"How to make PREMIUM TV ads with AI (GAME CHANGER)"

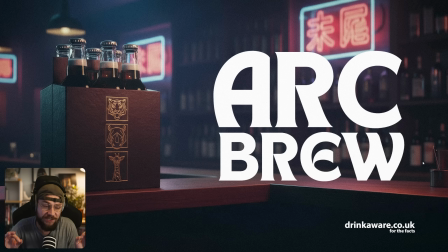(24:28)
I wanted it to be static, so I actually ended up using a still.
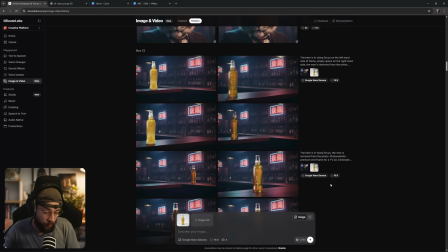(24:32)
So to create this end frame was again a bit of an iterative process. This was the original end frame that I had,
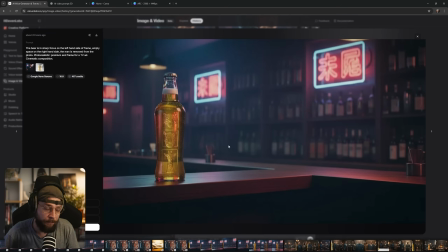(24:39)
and this is when I wanted the bubbles to be moving up within the beer glass, and I just could not get that camera to stay still. This, as I'm sure you guys have guessed, was made through Nano Banana.
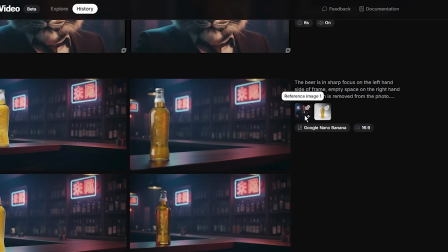(24:50)
In terms of the image references, we have a shot here of our product and a reference that I was just using to kind of nail down the location itself. In terms of the text prompt, the beer is in sharp focus on the left-hand side of frame, empty space on the right-hand side, premium end frame for a TV ad cinematic composition.
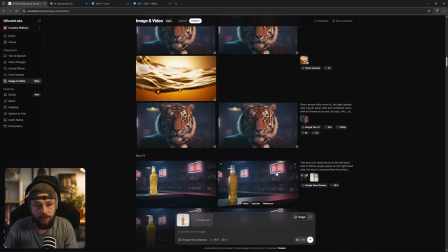(25:09)
So I actually ended up feeding this back into Nano Banana and just used a really simple text prompt.
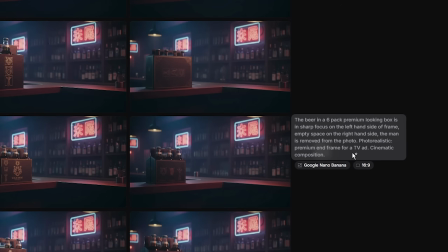(25:16)
The beer is in a 6-pack premium looking box. It's in sharp focus on the left hand side of frame, empty space on the right. Once again, photorealistic premium end frame for a TV ad. We actually got back a load of really nice options for this,
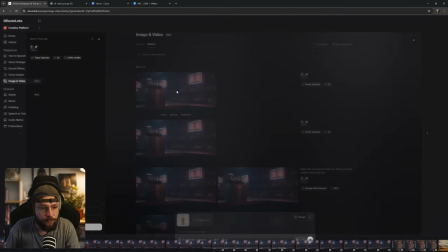(25:30)
but I ended up picking my favorite and of course getting it upscaled in Topaz as well,
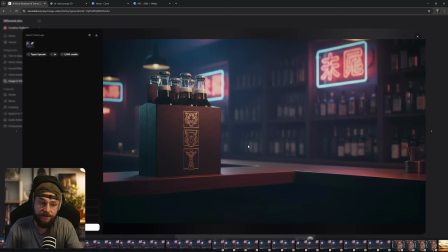(25:36)
because I knew that I wasn't going to run this through a video generator.
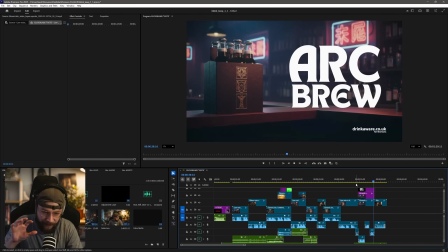(25:41)
And all that I've done in the edit is just add a very slow post move in.
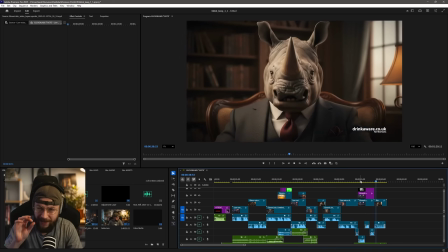(25:47)
So I'm literally just increasing the scale of the shot ever so slightly, just to add a little bit of movement.
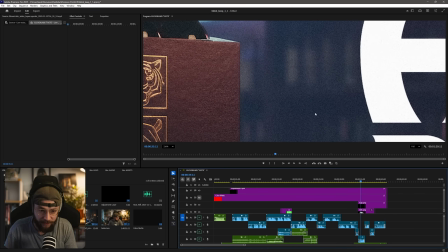(25:53)
And if I zoom right the way in, something else that I did was add a layer of film grain.
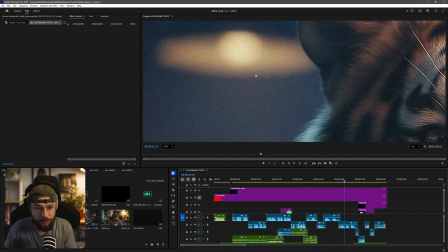(25:58)
This is applied throughout the entire advert. So if I just show you, we'll zoom in on this light and I'll turn the film grain layer off.
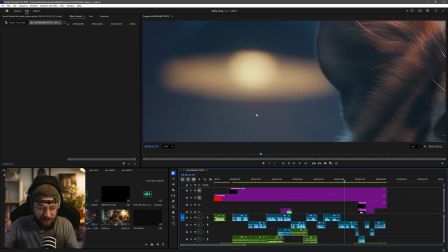(26:06)
You can see it kind of just looks too smooth basically. And if I turn it back on, it's quite heavy grain, but it really does help to sell the entire advert,
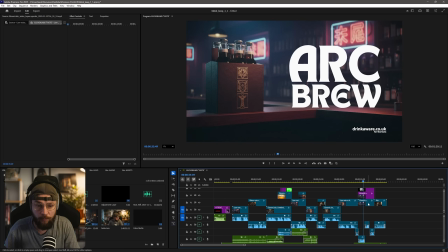(26:16)
but particularly helps with the end frame where there's no movement there at all, aside from that simple post move that I've added.
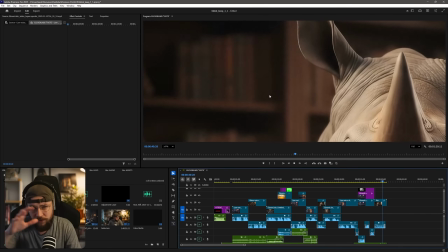(26:23)
Adding that film grain just gives it a little bit more life and kind of ties everything together from a textural standpoint.
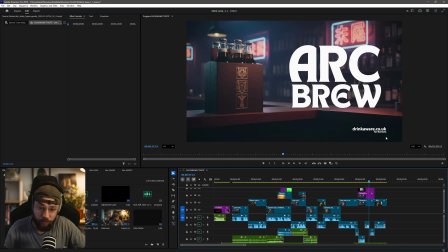(26:31)
And of course, I added the Drink Aware logo. If you guys are from the States, here in the UK, we have certain rules that we have to abide by when it comes to advertising. Of course, this is warning viewers about the danger of alcohol. I've just used it here to kind of sell the fact that this could be used as a real ad.
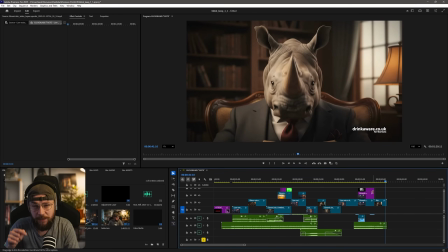(26:48)
And then of course we end on the shot of the rhino laughing. Now this was actually a bit of a happy accident, because with the VO 3.1 generations,
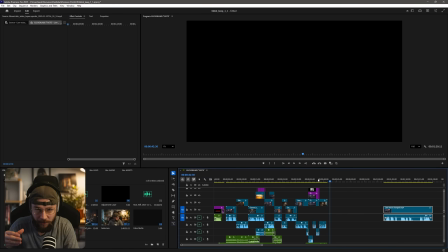(26:57)
they kept like, he would deliver the line of dialogue and then just laugh at the end. And eventually I thought, no, I think I should actually use that in the ad itself. And I think it just ended up being a nice kind of funny way to round the advert to a close.
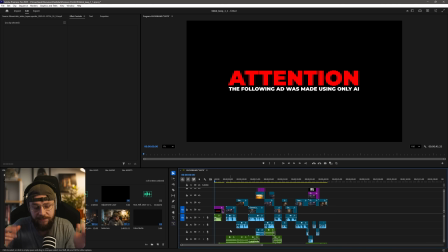(27:13)
So that's the visual side of the edit covered. Now I want to talk a little bit about the audio.
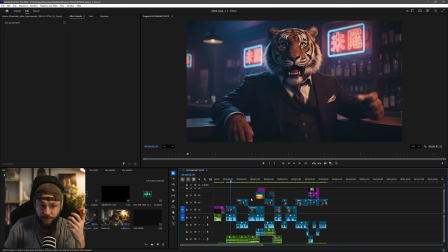(27:18)
Don't really need to dive too deeply into the voiceovers themselves because we covered that in a lot of detail already. Thanks to the ElevenLabs voice changer feature, we had our character consistency nailed down pretty quickly and easily. So if we just dive through our other audio layers,
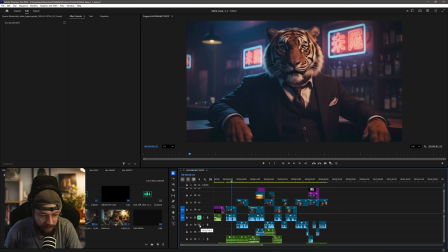(27:36)
I think I'll go ahead and I will mute the voiceover tracks and we can kind of get into this.
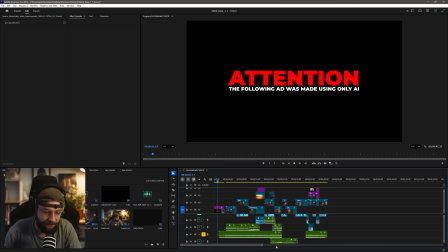(27:43)
So the first thing we should talk about is the music used in the ad. So this was all generated entirely within ElevenLabs.
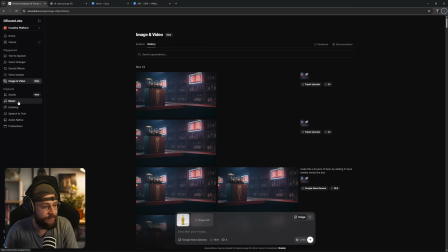(27:51)
If we go back to the platform itself, you can see on the left-hand side, there is a tab for music.
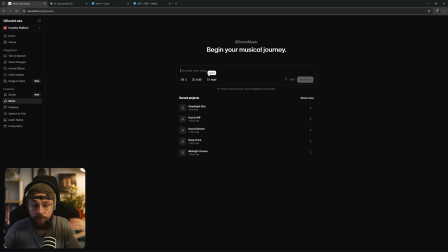(27:56)
And what you're able to do here is enter a text prompt and it will just generate you a track on the fly.
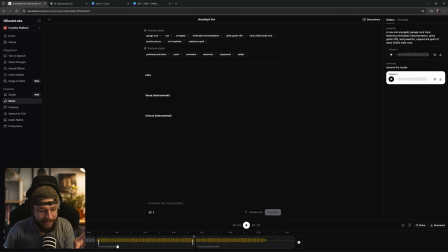(28:02)
So this is our track.
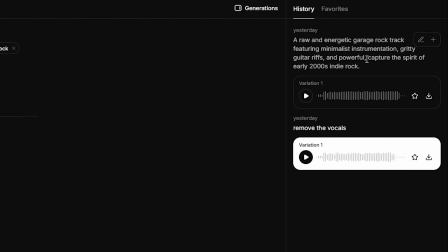(28:03)
If you're interested in the text prompt that I gave to ElevenLabs, it is a raw and energetic garage rock track featuring minimalistic instrumentation, gritty guitar riffs, powerful, capture the spirit of early 2000s indie rock.
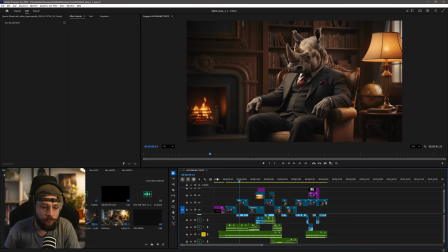(28:18)
And the vibe of the song that we got back, I really liked. I felt it was something that you could imagine to see in like a Jack Daniels advert or something like that. Kind of brought a little bit of swagger and countered like the images of our animals wearing these really kind of smart suits.